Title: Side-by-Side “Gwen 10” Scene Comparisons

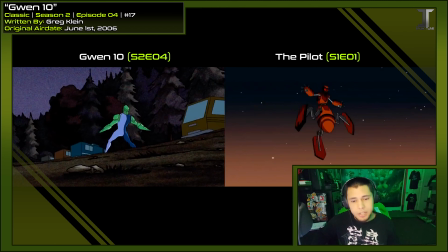Because as you can see, when it's reanimated, the pacing isn't 100% similar, but you can see that more or less the shots line up.
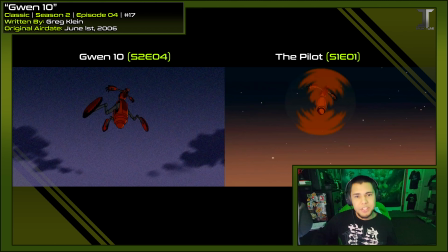Gwen 10 seems to be cutting out those extra half seconds here and there, but it does have a lot more to cover.
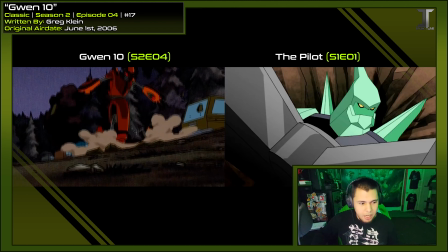In the pilot, this is pretty much the climax, but in Gwen 10, we're only halfway through the episode.
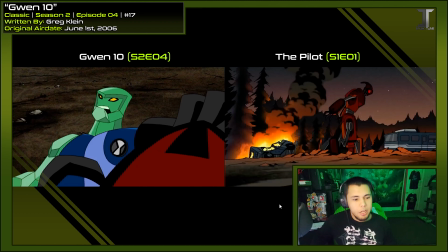And here we have direct parallels of what Gwen would be doing in either timeline. Yeah, the pilot version has more time focused on Ben fighting the robot.
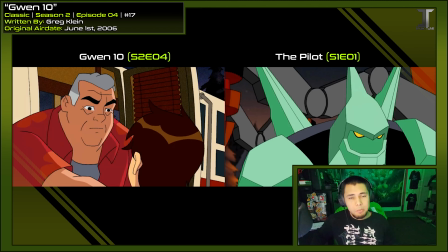We get more reactions from the civilians, whereas Gwen pretty much just does the main story beats that we remember.
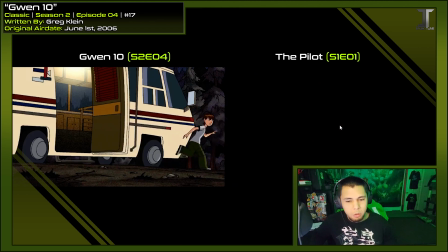Like, since the Wild Mutt droid fight never happened, we don't have this follow-up to Ben saving Gwen back when Gwen saved Ben against the droids.
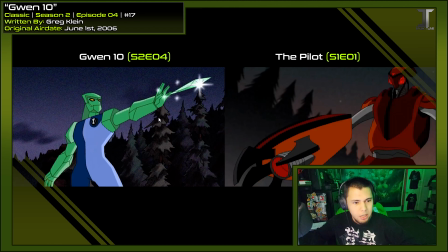This also shows Gwen has a bit more of an immediate understanding of each alien's powers,
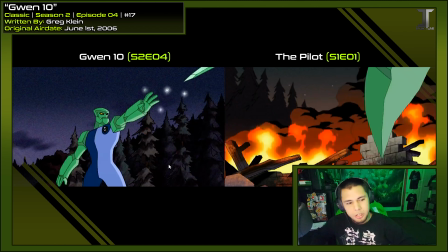as she's doing a move that Ben didn't learn until episode 5, which was projecting crystals.
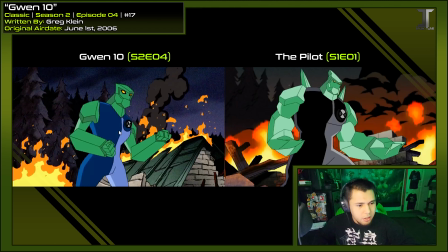Things are lining back up again here. Gwen's got these sparkle effects when Diamond Head forms her spikes.
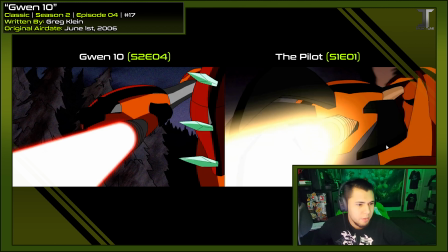Robot fires the laser. Yeah, I'm still preferring the aesthetics of the pilot more. Oh, that's pretty in sync.
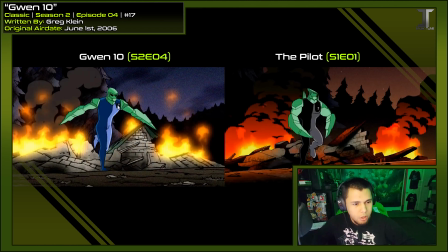In the pilot, it feels more like a blinding light, whereas in the Gwen 10 one, the light doesn't really have any effect.
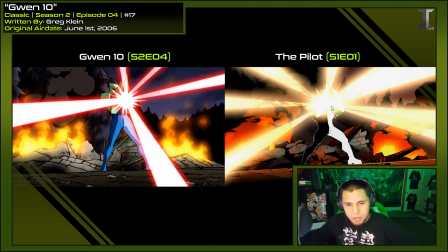You do see the shadows ripple a bit. These light rays also have a subtle glow, which makes it a bit blinding for the viewer.
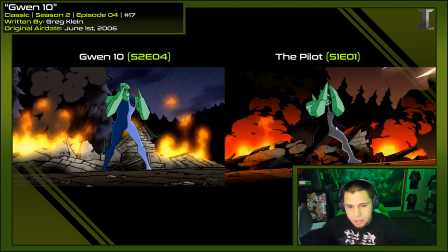Notice how the suit is pretty gray until the light hits it and it turns pure white.
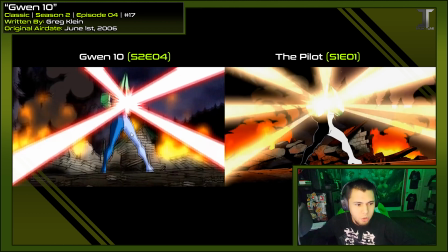Small details like that just help it feel much brighter than how it looks in Gwen 10. Another soft parallel when they're dodging the beams is discharge.
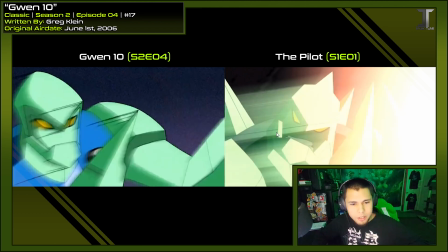It's from two different angles. We're pretty much at a shot-for-shot recreation now.
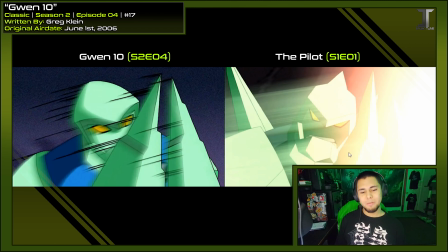It's really unfair to be watching them side-by-side, I feel, because it just makes the Gwen 10 version look just a bit less polished because it doesn't have all of those additional effects the pilot did.
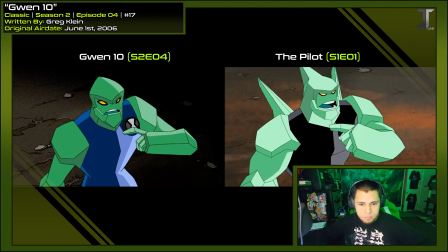Now they're gonna do it. Hit me in here. Best shot. Get out of there!
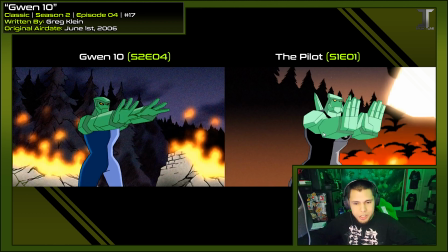Gwen! Run!
Max is always concerned. Ben stops the laser just with his hands while Gwen forms a sort of diamond shield of spikes.
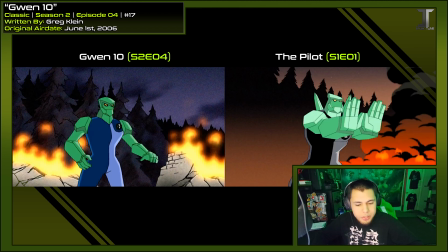And whether or not this says anything about the laser or each other's power levels, the laser seems stronger here and pushes Ben back into the dirt.
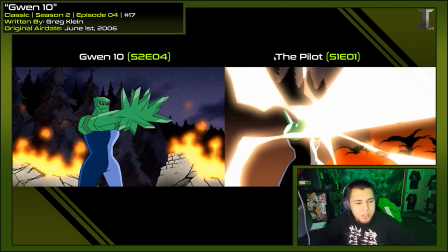You can even see Ben form spikes in his heels to get better gripping. Whereas in the Gwen 10 version, it keeps her in place and just reflects all around her.
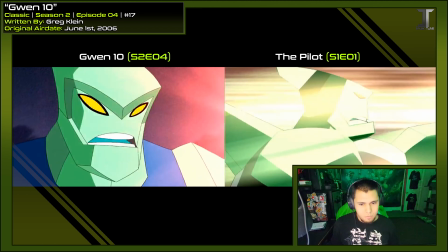We get a very similar crowd shot.
What comes around goes around.
That's a great moment.
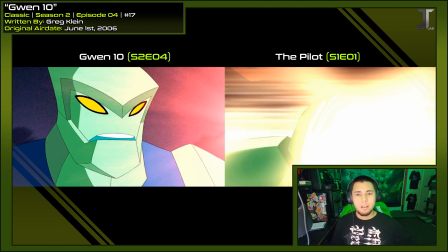Having the same finishing line also gives the moment more symmetry.
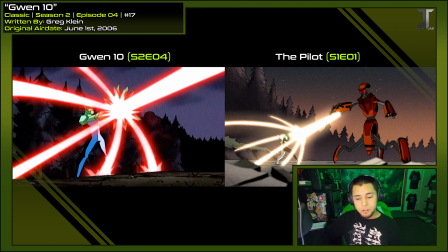Although there is one final change with how they finish the battle, and it does go back to how they reflect it with their hands.
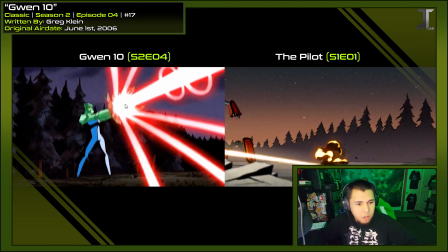Gwen forces the diamonds into a cone, which focuses the laser back onto itself,
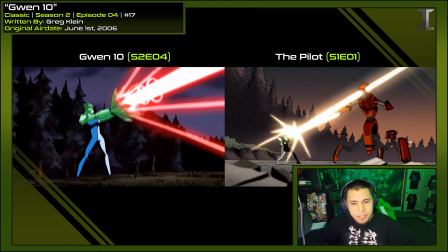where Ben reflects the laser all around like a mirror, and cuts the robot's torso off.
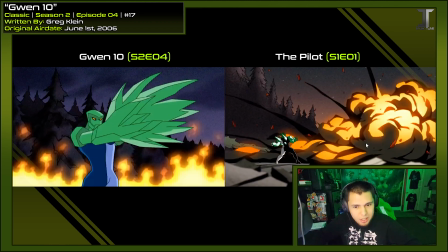Gwen's launches into the sky, splits in two, and then explodes. Oh, what do you know? Gwen's eyes do glow.
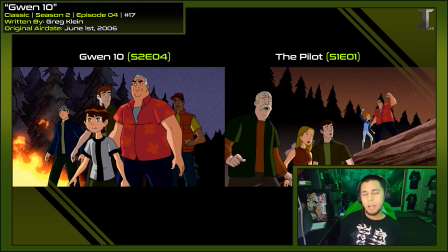Max's reaction splits here. In the pilot, he wants to keep Ben's identity a secret.
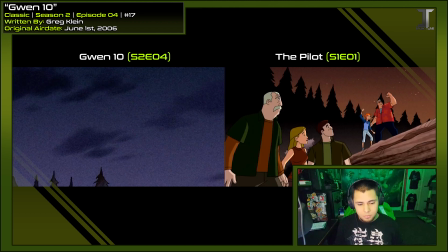Way to go, Ben! Diamond-headed guy?
But in Gwen 10, he openly tells some random guy that it's Gwen.
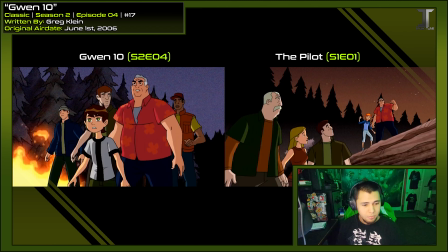That's no thing. That's my granddaughter.
Not that it really matters, this guy probably just thinks Max is crazy.
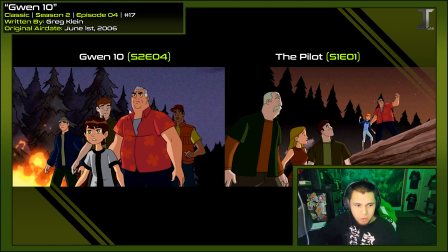But funny enough, the guy he speaks to is the only guy that appears in both versions of the scene.
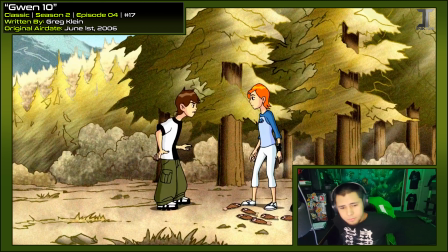So Vilgax is fine, he's just chilling now.
It's not about having fun. Wanna bet?
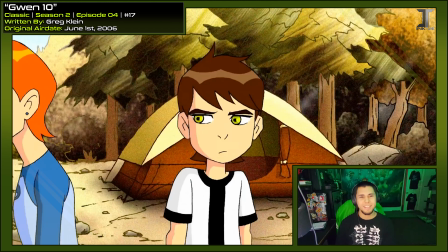Follow me.
Oh, if only main timeline Gwen would see this version of Gwen. Because of all the times Gwen told Ben not to screw with the Omnitrix, now that she's got it, all of a sudden she's like, let's use every alien.
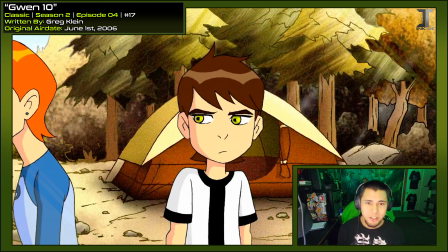And Ben's out here trying to be the responsible one, but I feel like he's just trying to get back at Gwen for all the times she mocked him for doing pretty much the same thing. I guess it kind of goes to show that you're only really hating on it if you can't do it yourself.
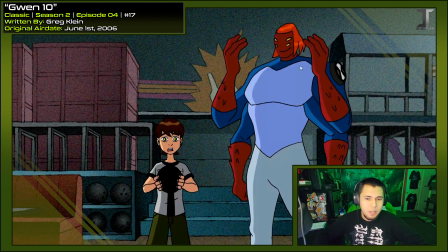Again, about the aliens with hair. How do you guys feel about Gwen's forearms having hair?
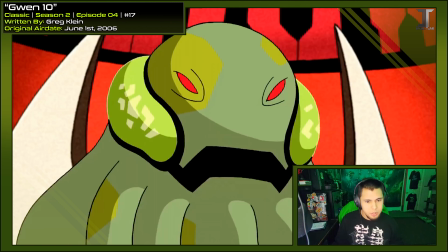So Vilgax got his ship repairs pretty quickly. All of this looks brand new now.
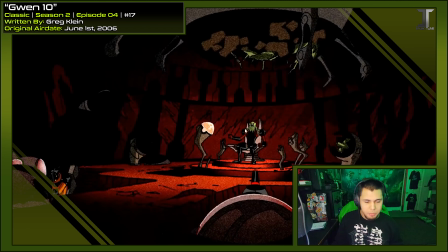Whereas the scene prior, everything looked like this. He had all of his controls smashed, it was dark and dirty everywhere, and we've only had this quick scene in between.
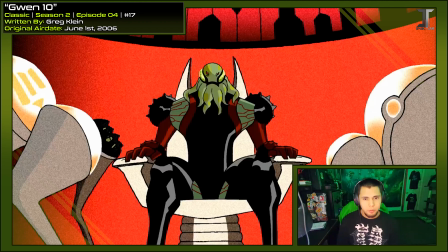And it's implied this only takes place the next day. Vilgax's drones must have an excellent cleaning service.
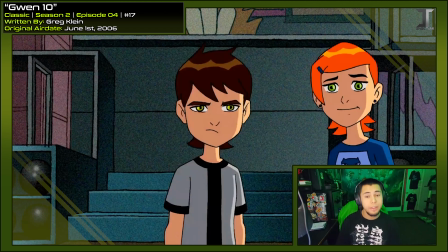Oof.
I know that feel, Ben. And that's the last Gwen 10 transformation we see.